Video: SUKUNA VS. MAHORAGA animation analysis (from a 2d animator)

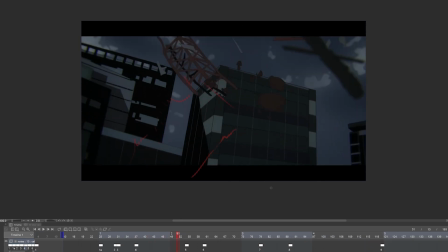[12:22]
But this must have been very hard to animate, especially because it's a longer scene, it's 120 frames.
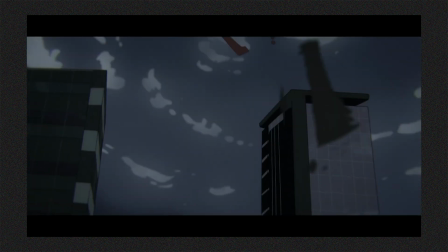[12:30]
The pieces and particles falling, how the buildings are moving, the effects animation, everything.
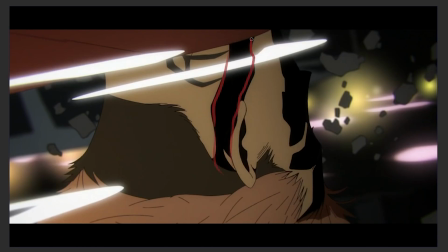[12:37]
The head turn here with the hair flowing and with the strong shadows on the face looks amazing.
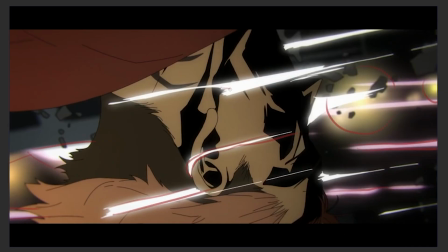[12:43]
The color palette slays again. I'd also like you to take a look at the strong contrast,
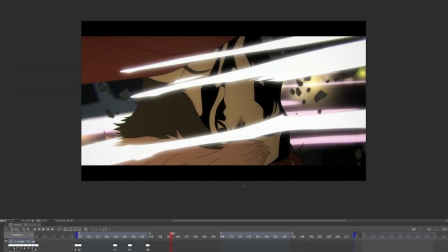[12:49]
especially the contrast between the blurry lights in the background and the sharp ones in the foreground.
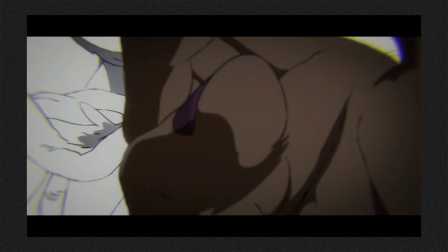[12:54]
The movement is very smooth. Okay, and done. The pure chaos starts with this shot.
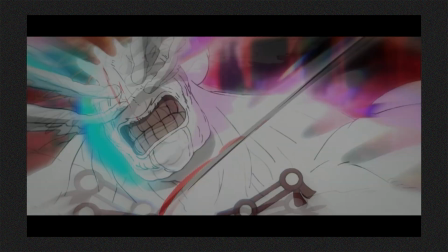[13:00]
Everything I've been analyzing so far has been quite chaotic, but now it turns even crazier.
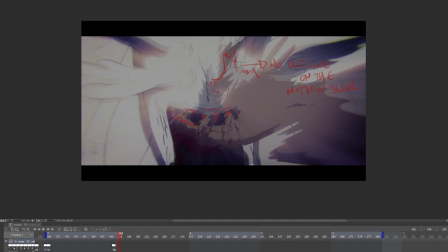[13:06]
The motion blur, flames, color usage, flashy lights, raw drawings.
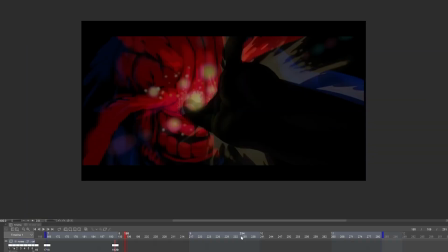[13:11]
These 6 frames here. Let's praise the coloring team because they really outdid themselves.
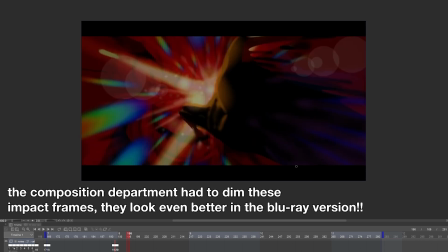[13:18]
They deserve to be appreciated. These frames aren't colored the regular way, they use flat colors,
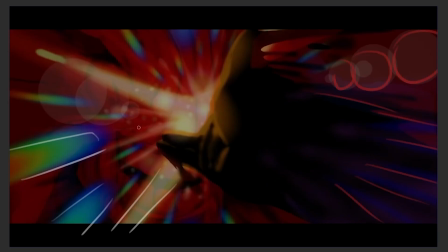[13:24]
which by the way is not an easy task itself, but it's like they painted these.
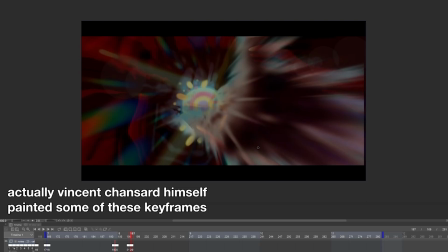[13:29]
It is so chaotic and artistic at the same time. For example, this frame here looks almost like an oil painting.
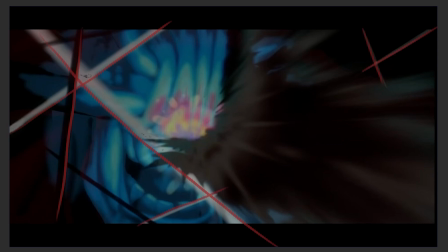[13:37]
And it's one goddamn frame because the next one is different again.
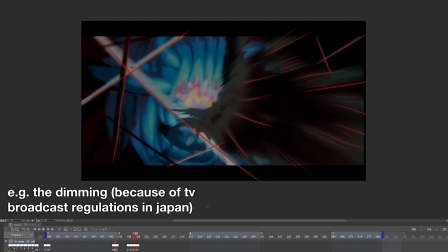[13:42]
And they probably added more to it in After Effects,
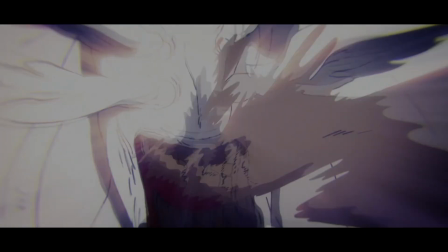[13:46]
but still the reason it looks so good is because it was animated and colored this way first.
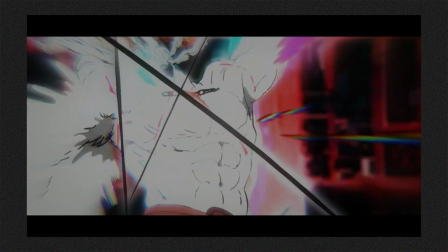[13:52]
The scene still continues, there's no cut. MAHORAGA gets further from the camera, which does the same.
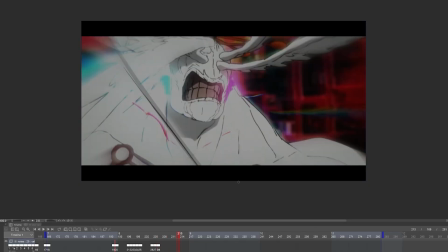[13:59]
We have a pull out with some horizontal movement here, I believe.
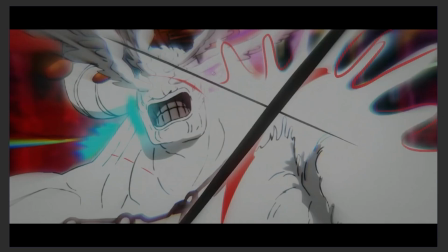[14:04]
We can also see SUKUNA's cliff with those sharp black blade-like shapes, a white aura surrounding them.
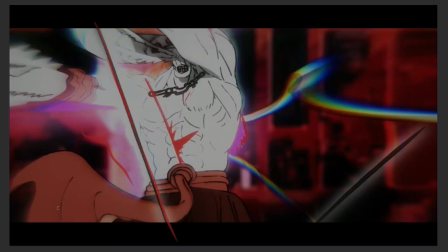[14:11]
As the cuts reach MAHORAGA, colorful lights appear flashing around him.
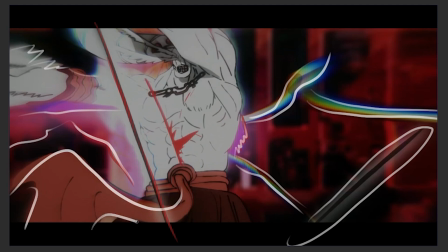[14:16]
He is getting further and further away and the lights are gradually disappearing.
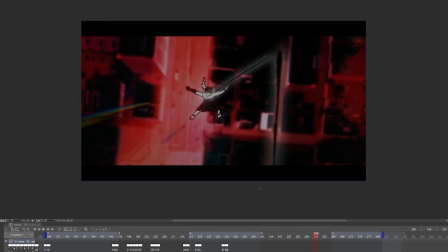[14:21]
I want you to take a look at the background and the red shades with the dark grays and black.
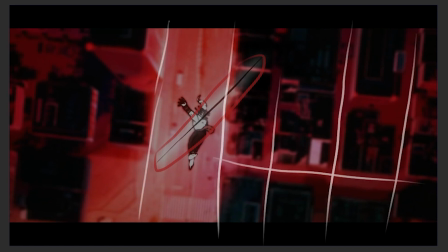[14:27]
It looks so damn amazing. I mean, it's kind of sinister or apocalyptic, but you get what I mean.
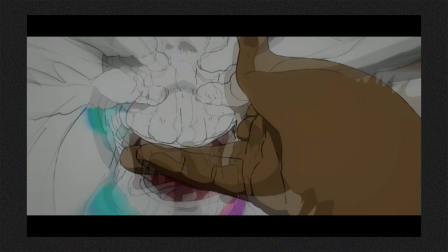[14:33]
And from the first to the last frames of this scene, we got from a close-up to an extreme wide. And the madness continues.
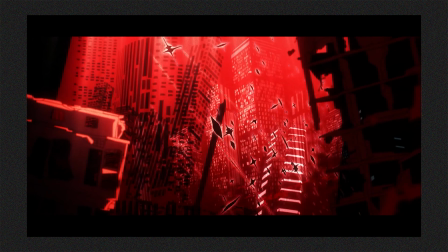[14:42]
Look at this. Do I even have to speak here?
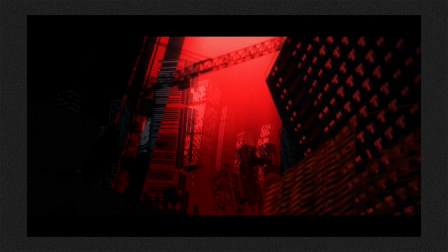[14:45]
Sukuna's cliff cutting with an insane speed, the buildings shaking and collapsing, the intense red shades with black and white.
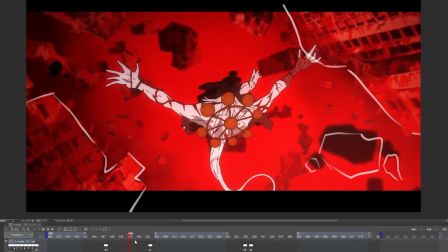[14:53]
Bro. Next, we get a central composition with a slower movement.
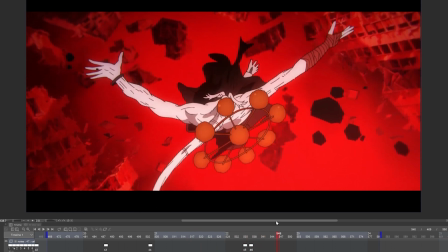[14:58]
MAHORAGA's white color stands out from that extremely saturated red.
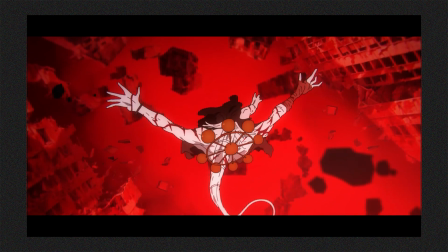[15:03]
His wheel turns with a sudden movement, then he slows down again. Cut, Sukuna.
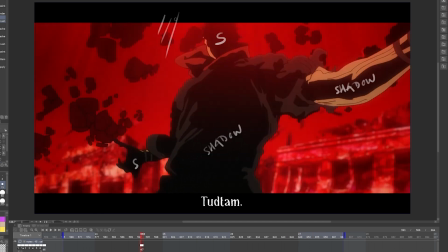[15:09]
His movement is slow as well. I really like how the past scenes were so quick, it was almost hard to follow some of them,
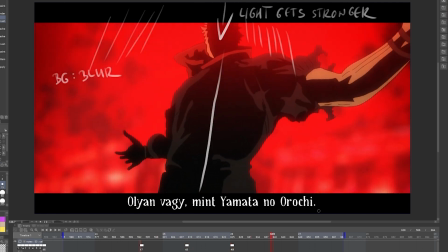[15:17]
but now the movements in these scenes are slowing down. High contrast, strong shadows, his face can't even be seen.
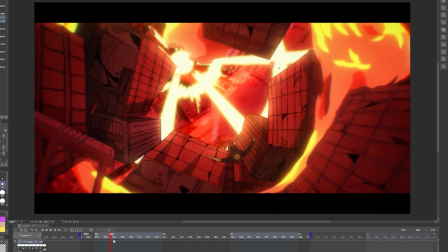[15:26]
The overhead shots like this one looks so amazing, by the way.
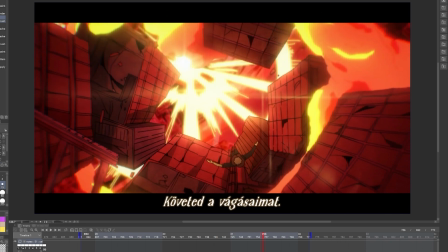[15:30]
Look at the circling yellow light, the concrete matting, and also at the cross-shaped light that slightly flashes up.
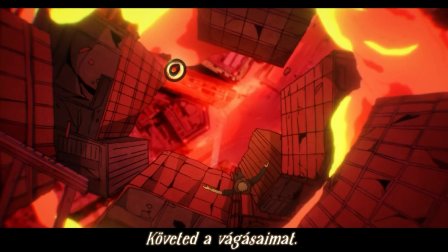[15:36]
And then in one frame the rotating light shrinks down and then the light flashes up very intensely.
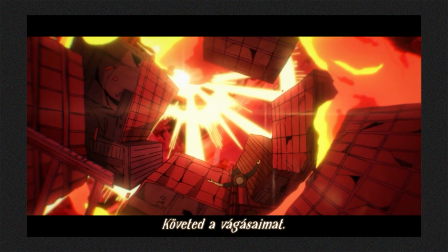[15:43]
Everything gets blurry, the screen is shaking, the blur gradually disappears and the yellow light under starts rotating again.
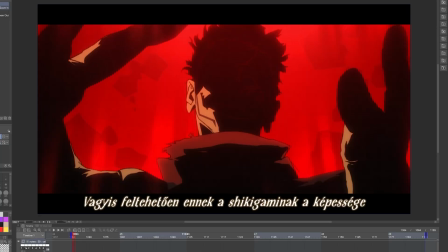[15:51]
Its circles pushing out. Okay, this is the next shot I want to talk about.
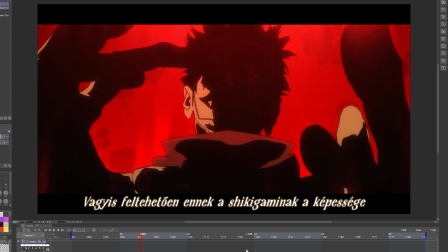[15:56]
We often hear that Sukuna is pure evil. I think this scene symbolizes that concept really well. We get back to the saturated red, brown, very dark grey color palette again.
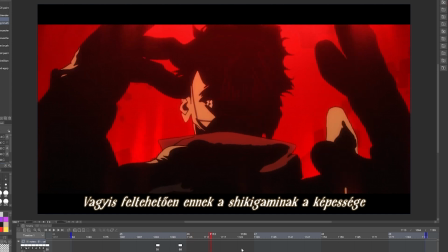[16:08]
Almost his whole face, shoulders, arms and hands are covered in shadow.
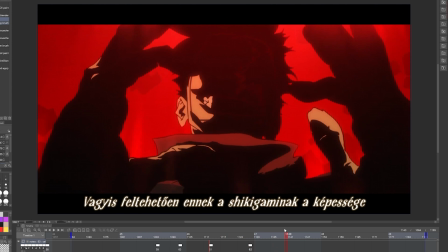[16:13]
The light touches his face and teeth from the left. His hairline and grin is drawn with red,
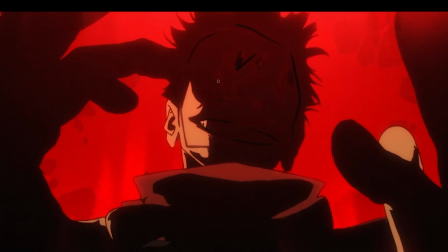[16:20]
and what I want you to especially pay attention to is those chaotic lines that are animated on his face.
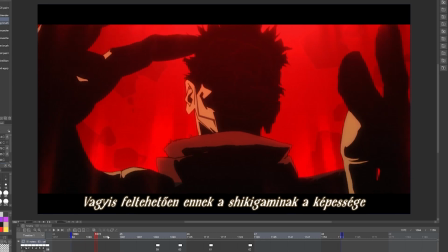[16:27]
The movement of raising his hands up, the flowing of the color and hair are so smooth and slow,
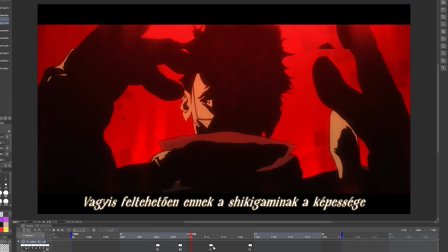[16:34]
while the lines playing on his face is contrasting that.
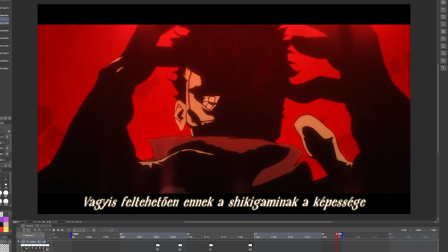[16:38]
We also have this red light coming from above, and Sukuna's grin is getting even more unhinged.
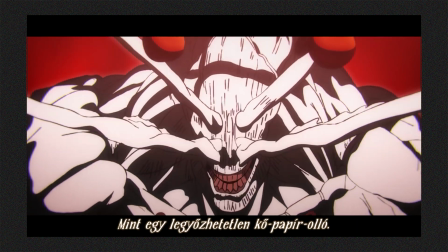[16:44]
Cut to MAHORAGA. I won't talk about this one now, but I want to mention this next low angle shot.
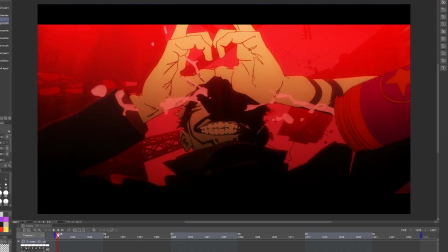[16:51]
Just when I thought Sukuna's grin can't get any crazier, I got this.
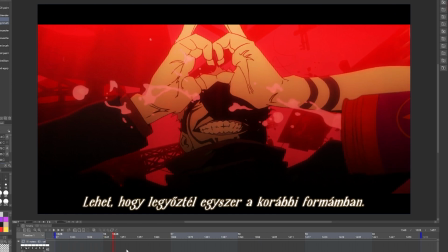[16:57]
Even his gum is showing. They drew his whole goddamn dentile while more than half of his face is covered in shadow.
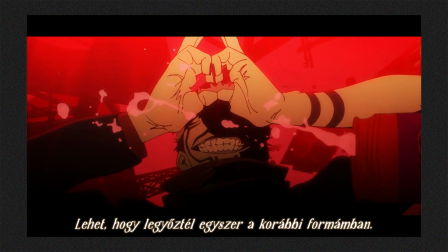[17:06]
And with his hands and fingers raised above his head like that, he looks like the devil himself.
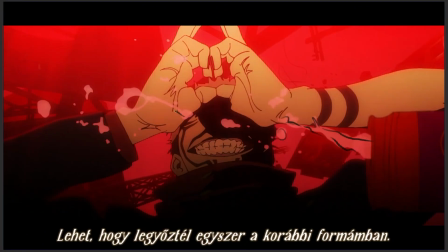[17:12]
And look at the can here, the soda flowing out of it, colored pink by the red lights. Really amazing fluid animation. Whoever came up with this idea is a genius.
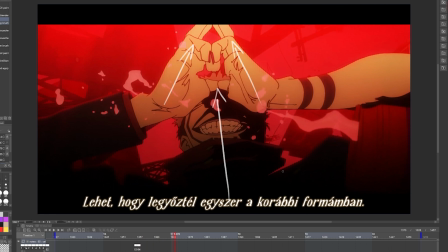[17:24]
It adds even more to the chaos, though I don't know whether this was in the manga or not.
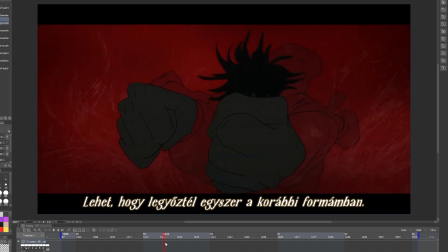[17:29]
Then we have this scene of Fushiguro. Very smooth movement. This is almost a full morph animation.
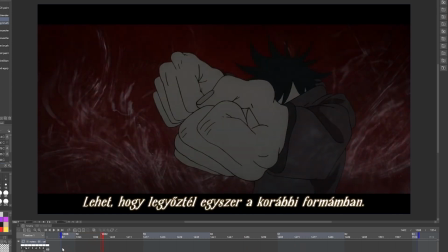[17:36]
Pay attention to the changing of the background too. After that, we can see a transition into the next shot.
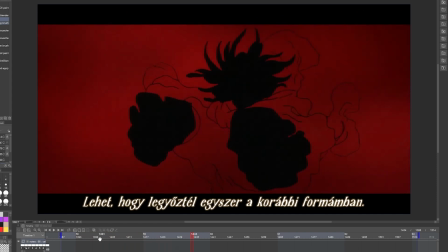[17:42]
I'm not sure, but maybe the original intention here was to make Fushiguro morph into MAHORAGA,
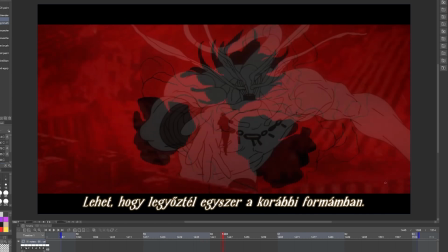[17:48]
but they couldn't finish it and used a dissolve-like transition instead.
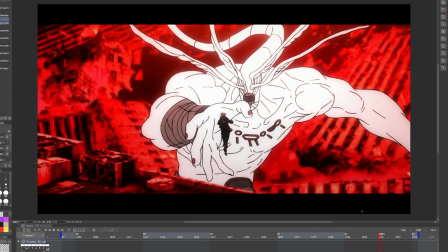[17:52]
What do you think about this? Anyway, look at the chaotic, bright red background with all the ruins. MAHORAGA has no shadows, only flat colors. The white is very prominent again.
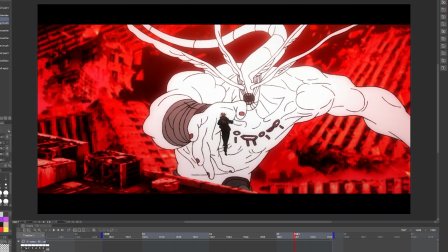[18:04]
It emphasizes and contrasts Sukuna's dark color and also the difference in their sizes. The animation is slow. I think if they had had more time, they would have drawn more frames here as it's not too fluid,
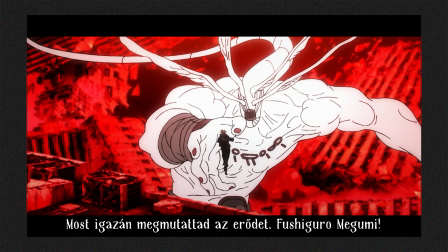[18:18]
but it still looks amazing in my opinion.
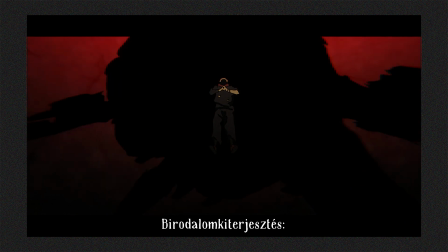[18:23]
The next sequence I want to break down is Sukuna's domain expansion. Bro, okay.
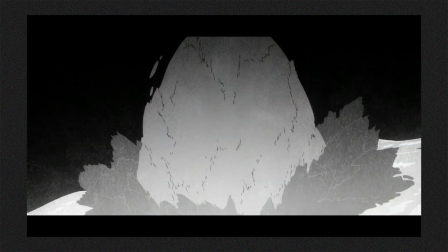[18:29]
Phew. First we have this black matter or energy circling and growing around him.
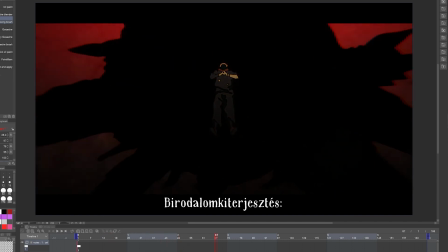[18:36]
Everything becomes dark. Simple, raw, symmetrical composition.
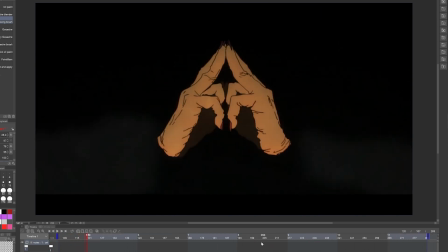[18:41]
Everything is fully dark for a few frames. Then we can see the hand seal of his domain expansion, which I find very cool. Look at how raw the lines and shadows are. As the camera is pulling out, bars appear, then start to take up the whole screen.
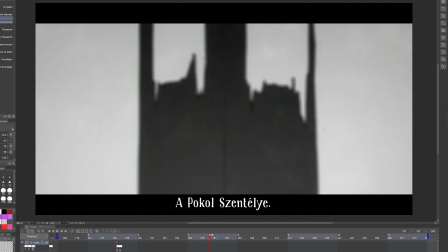[18:58]
They open, move to the sides,
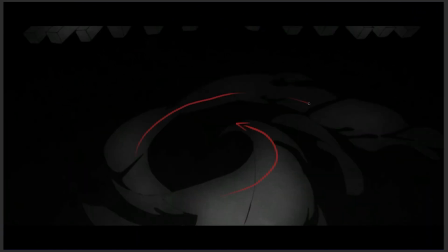[19:00]
then we can see this circling grayness which morphs into a mouth where Sukuna is standing inside.
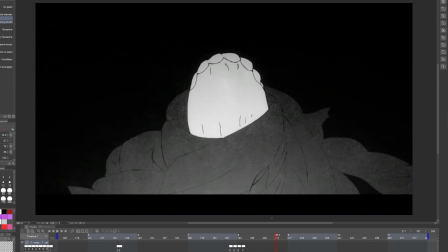[19:07]
I'm sure many of you have already noticed how good the JJK animators are at making these morph-like,
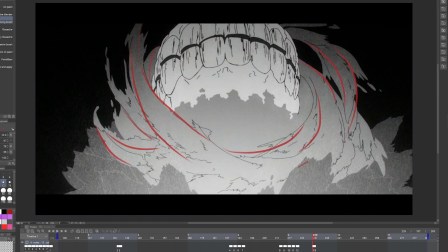[19:14]
very expressive, flowy, symbolic animations with different shapes appearing, moving, disappearing.
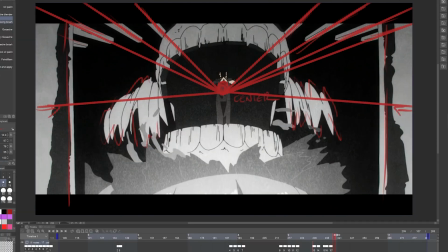[19:21]
We can see great examples of this at domain expansions and in the second opening of this season, for example.
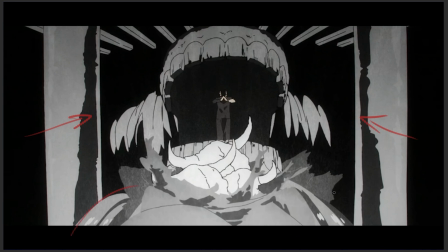[19:28]
I also really like the monochrome palette and the noise texture here.
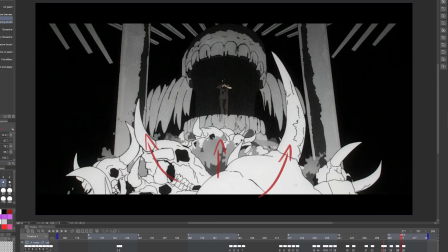[19:33]
As the gate gets further, skulls are piling up, everything is becoming more and more chaotic.
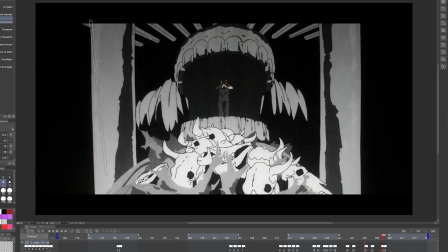[19:40]
It almost looks like an intuitive animation where you just follow your instincts when you draw the frames.
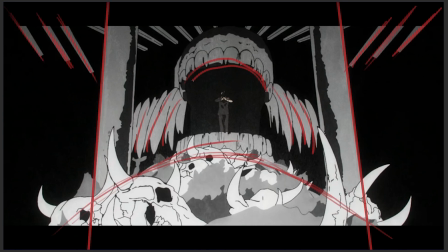[19:47]
This scene is 317 frames.
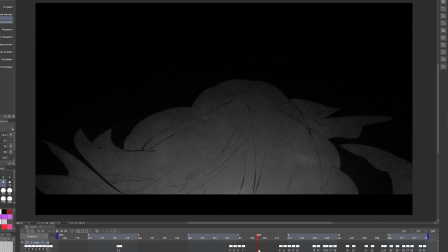[19:51]
Whoever animated it is insane and deserves 6 months of paid vacation.
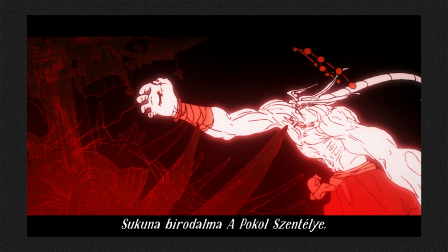[19:56]
And then we can see all these shots while we are in Sukuna's open barrier domain.
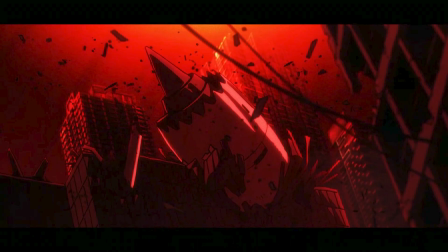[20:01]
I want to praise the background art team.
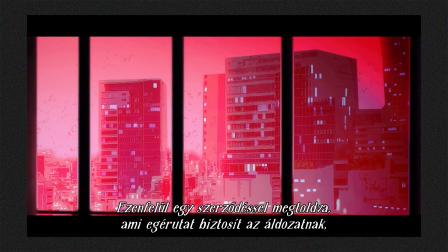[20:04]
We often forget to appreciate background artists even though their work is extremely important in the industry.
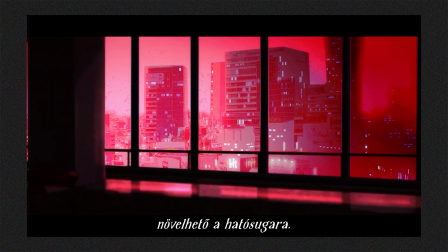[20:10]
I especially want to highlight this scene here.
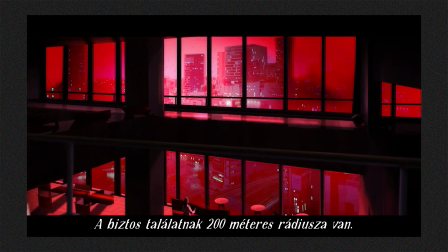[20:13]
It's a great example of that in animation not everything is about the animation itself.
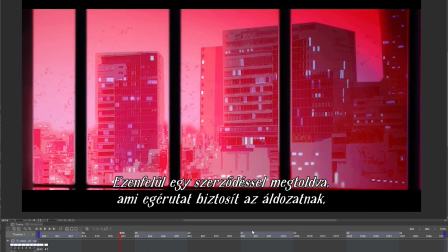[20:19]
As the camera is zooming out, the position of the foreground, middle ground and background changes 3 times.
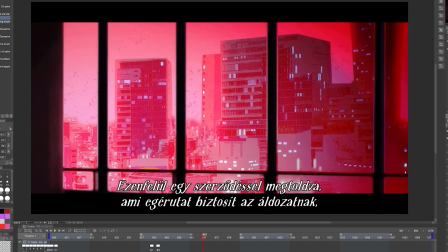[20:27]
The dark window frames with the pink and red colors of the building look so damn good.
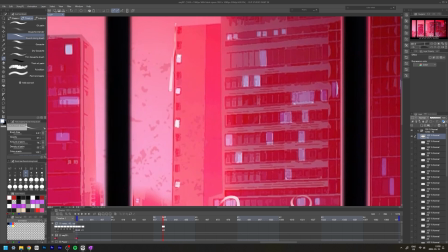[20:32]
And look at how some of the windows in the distance are light blue and purple.